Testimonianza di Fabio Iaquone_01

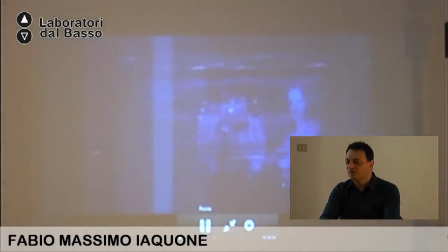(47:32)
Però è stato interessante tutto il gioco fatto con loro, perché se pensiamo, non so,
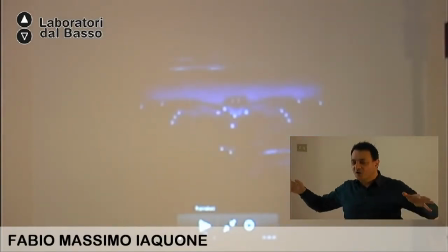(47:38)
anche l'idea di questo pipistrello è questo vederlo un po' fatto con dei sensori, dove gli ho messo addosso questa immagine dei tracker ed è diventato quasi
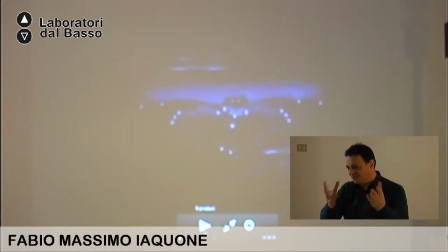(47:51)
tecnologico, come se veniva generato da un qualcosa, perché tutta la materia a cui ho lavorato su questo Dracula ovviamente era un po' trasposta, non era un Dracula gotico, non era un Dracula, ma era qualcosa,
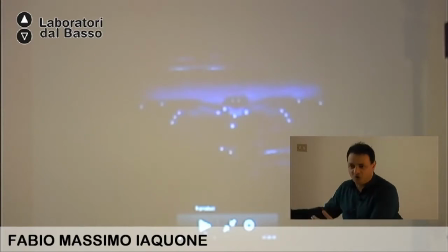(48:06)
era più moderno, ma nemmeno mi andava di farlo troppo moderno. Quindi ho cercato all'interno dei riferimenti, devo dire che è un lavoro fatto purtroppo, in questo caso in fretta, però con la mia identità corretta dentro. La fretta non ha evitato che mi sono assunto la responsabilità creativa di questo lavoro.
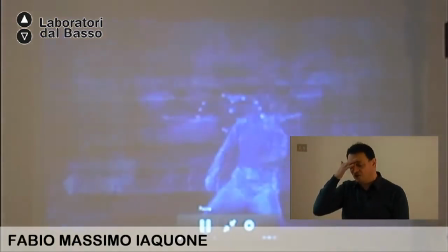(48:28)
Certo, era tutto funzionale a questo tipo di spettacolo, e quindi però vediamo un discorso sulla prospettiva.
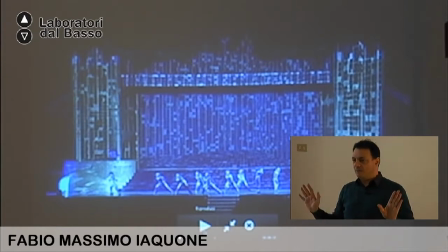(48:37)
Questo, diciamo, se uno accende le luci, questa scenografia era molto semplice, era la ricostruzione di questo castello, fermo lì, messo lì realmente, sai. Dopo un po' di tempo, in uno spettacolo, vedere che tutto è fermo lì,
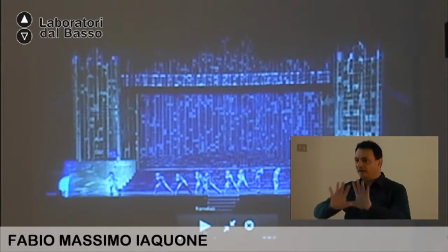(48:56)
mastodontico, saranno tipo 30 metri di sviluppo e lunghezza, dopo un'ora, dopo un po' di tempo, realmente se non si va dentro con delle immagini che il teatro ha modificato, ci sono dei movimenti scenici, ma in questo caso, insomma, era molto complesso,
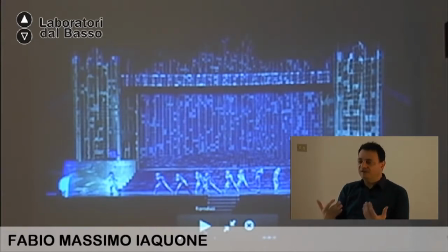(49:11)
vista la mole della scena, il video ha aiutato molto, ha aiutato molto. Tra l'altro qui c'è, come vediamo da questa immagine, uno studio legato alla prospettiva, al fatto che tutto cambiava con queste modifiche continue rispetto anche alla coreografia.
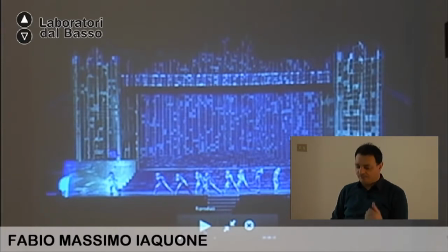(49:28)
In questo caso ci si assume un grande pericolo, perché la coreografia in uno spettacolo del genere è fondamentale, cioè no, è fondamentale, è importante come tutto il resto, ma deve avere la sua pulizia, io devo coglierla perché è un lavoro preziosissimo che il coreografo fa con gli interpreti.
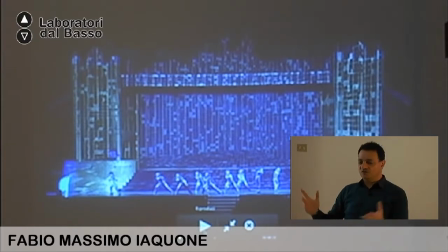(49:48)
lì ovviamente se arriva un video così abbagliante può un attimo distoglierti, no? Quindi l'equilibrio è farlo arrivare in un punto preciso, dargli un tempo preciso e subito dopo ridare spazio alla scena. Questo fa parte ovviamente del linguaggio che tutti conosciamo,
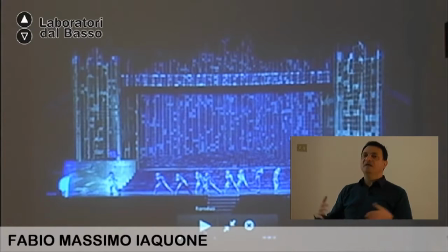(50:08)
perché non ci si mette lì con dei video che poi distolgono da molto, no? Quindi si diventa abbastanza circoscritti. Però devo dire, questo gioco di prospettive era. Poi, tra l'altro, lo spettacolo visto all'Arena di Verona, visto di notte, con questa.
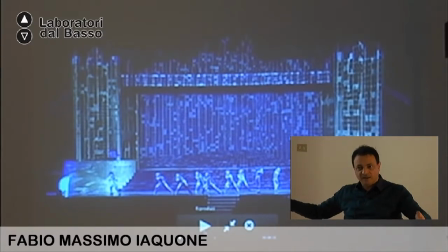(50:26)
Immaginate le teste di quanti spettatori ha l'arena piena con questa scenografia gigantesca, con queste immagini, era interessante. Io lì realmente mi piaceva, come dire.
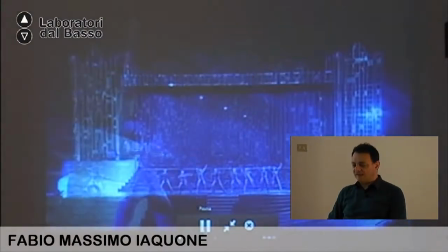(50:43)
E poi abbiamo un punto particolare dentro la scena, sempre
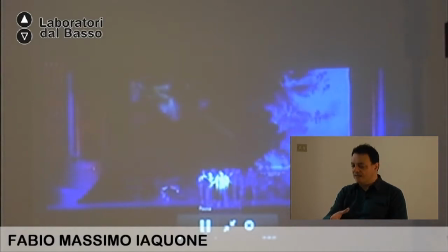(50:50)
questo qui che viene adesso, dove c'è Mina, il personaggio dentro.
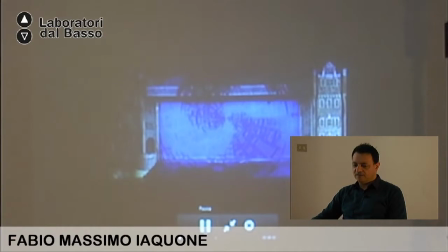(50:55)
Allora, vi faccio vedere.
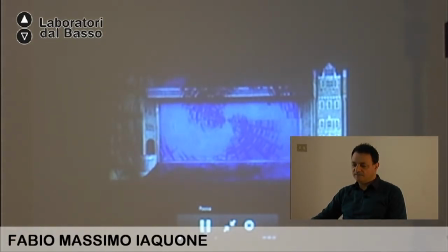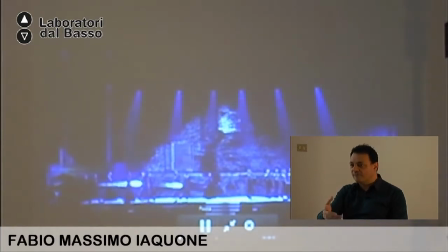(51:03)
Io sto cogliendo un po' lo spunto da varie immagini per parlare di tecnica, di possibilità, di stili.
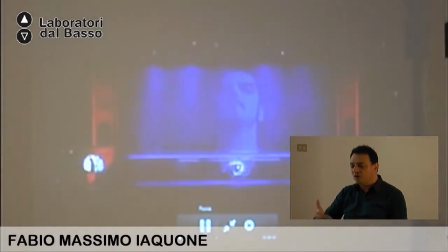(51:09)
Se poi questo vi annoia, questo vi porta fuori, ditemelo, eh.
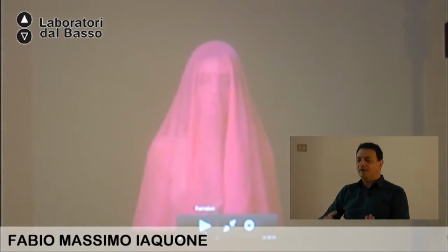(51:13)
Cambierò genere, vi farò vedere fra poco tutt'altro, eh. Però per dirvi, questa immagine, io ho fatto un lavoro enorme con loro. Loro sono dei cantanti, insomma, contemporanei.
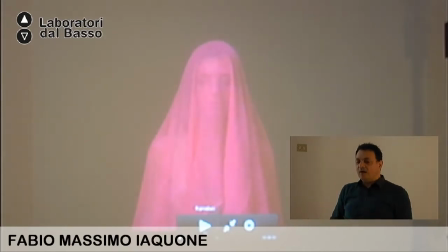(51:26)
Non so se definirli pop o come vogliamo, però ovviamente non sono abituati anche ad essere così déshabillé, usiamo questo termine.